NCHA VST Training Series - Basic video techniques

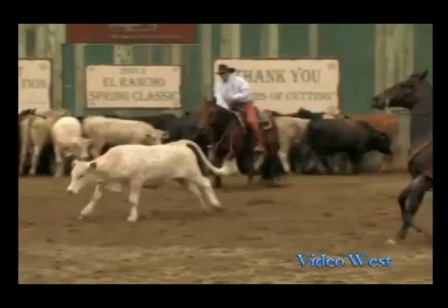[16:34]
It's kind of, and again, I call this a little bit of cinema. You know, you've got the action, things are moving, the camera's following the action, and everything's all hyped up, and all of a sudden now there's this pause.
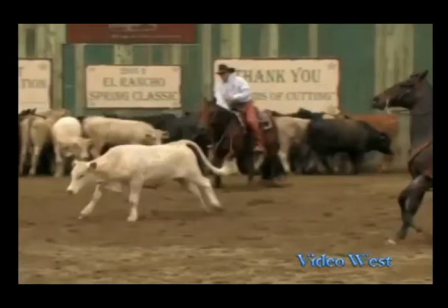[16:49]
And that's the moment when we allow the viewer to have a chance to kind of catch up with what just went on. And when you pause for that moment, they've released the cow's run off,
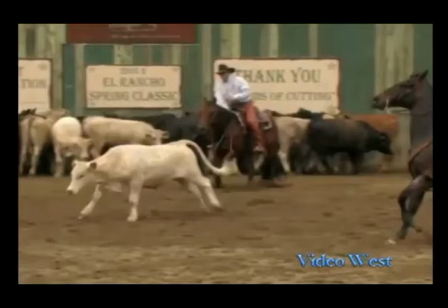[17:05]
they're turning slowly back to the herd, adjusting themselves, getting ready, sizing up the herd. That's the moment just to sit there for a second, let the scene unfold, and then
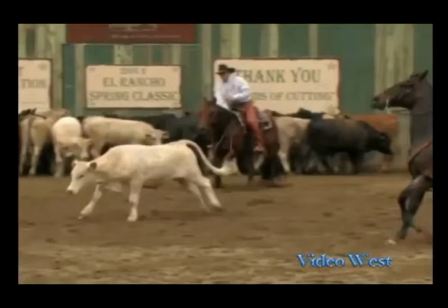[17:19]
zoom out again to capture the entire herd and the horse and the rider. So you'll see all of that unfold in this next segment.
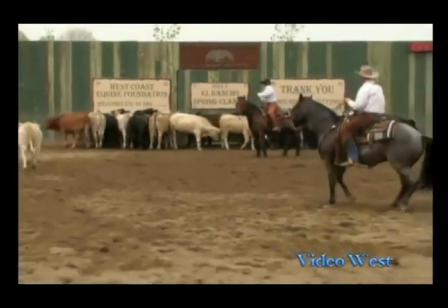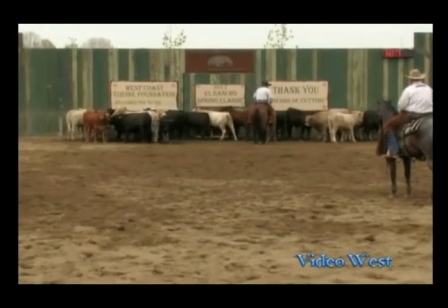[17:36]
So now he's kind of looking to the right a little bit.
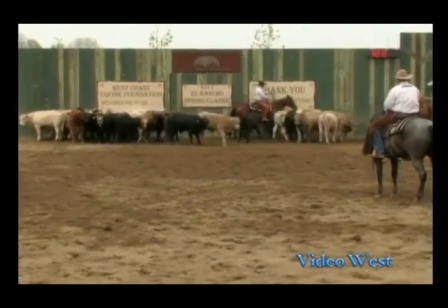[17:42]
Okay, now he's going to peel off a group.
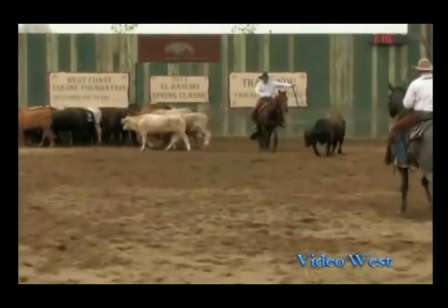[17:50]
Okay, now let me pause that for a second. Now notice one thing.
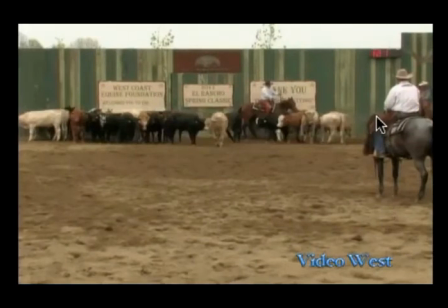[17:57]
That cow, the one that he actually eventually takes, is right here. He's completely blended in with the turnback rider. And if you were so zoomed, if the videographer zoomed in so much that you clipped out this part of the scene,
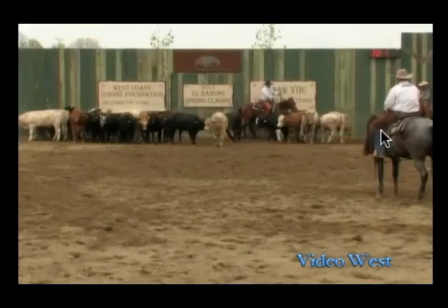[18:16]
you would never see the fact that rider was really looking at this cow. So that's why it is important that as the scene unfolds, that you leave a good amount of leeway in here
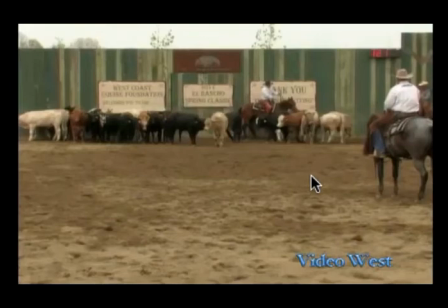[18:32]
to allow the scene to be taken in so that you can see it visually. Watch.
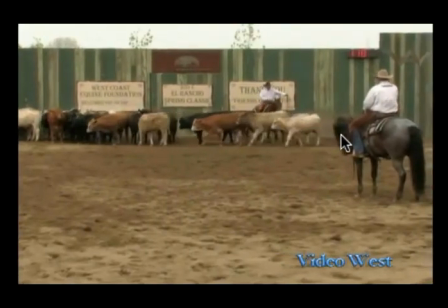[18:44]
See, now you can start to see the cow, and this is actually the one that he picks.
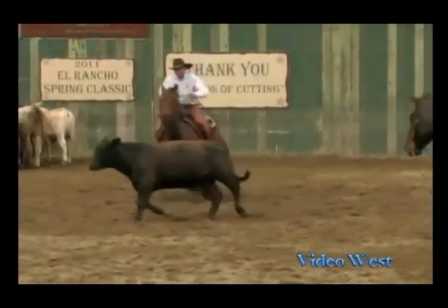[18:50]
And as you notice, a little video cutting.
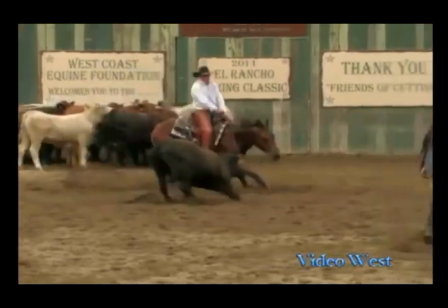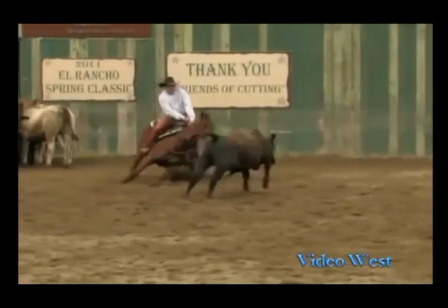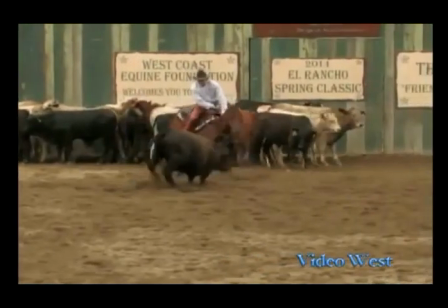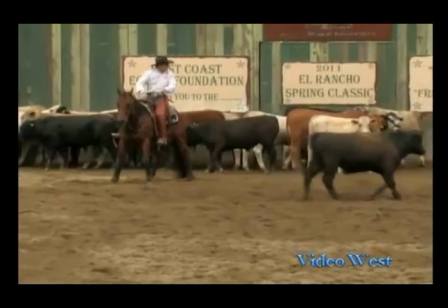[19:10]
See, now that was a good example of having enough of your side panel, so to speak, enough video area so that they can run around and not have to snap the head back and forth of the camera.
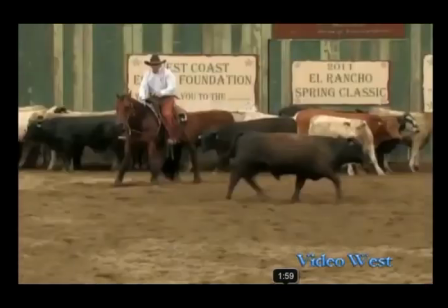[19:28]
Okay, let me back this up and let you see it again. And if you notice,
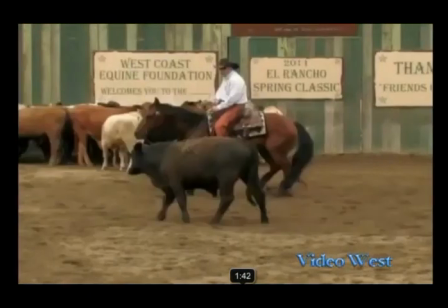[19:37]
you know, like I called it before a little bit earlier,
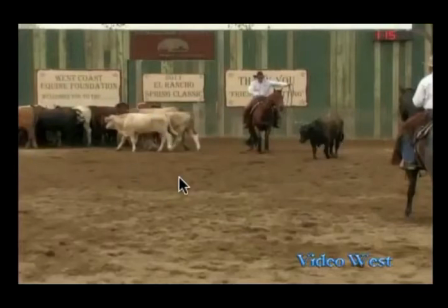[19:42]
we do video cutting. Once this part of the herd is out of the scene, so to speak, once you know that rider has now selected a particular cow, you don't have to worry about this part of the herd anymore.
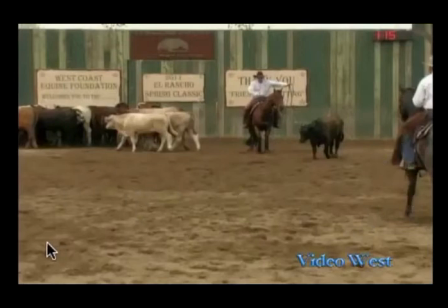[19:58]
So trim down the scene. You got this abundance of area here. Now the subject is in sight. So let's trim it down and cut out into this area. Okay, now watch that part.
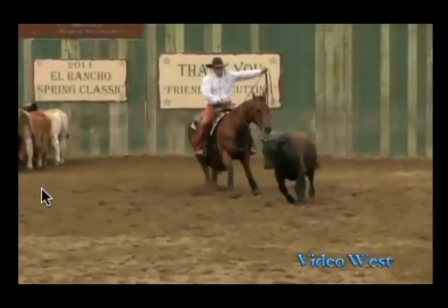[20:17]
Okay, now this part of the herd's out of the way. Now we're focused on what is our main subject here, the horse, rider, and the cow. Now, again, look at your scene. Here's it split up.
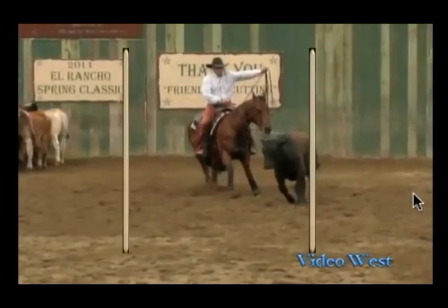[20:33]
You've got a center third, you've got an extension on the right side, you've got an area on the left side.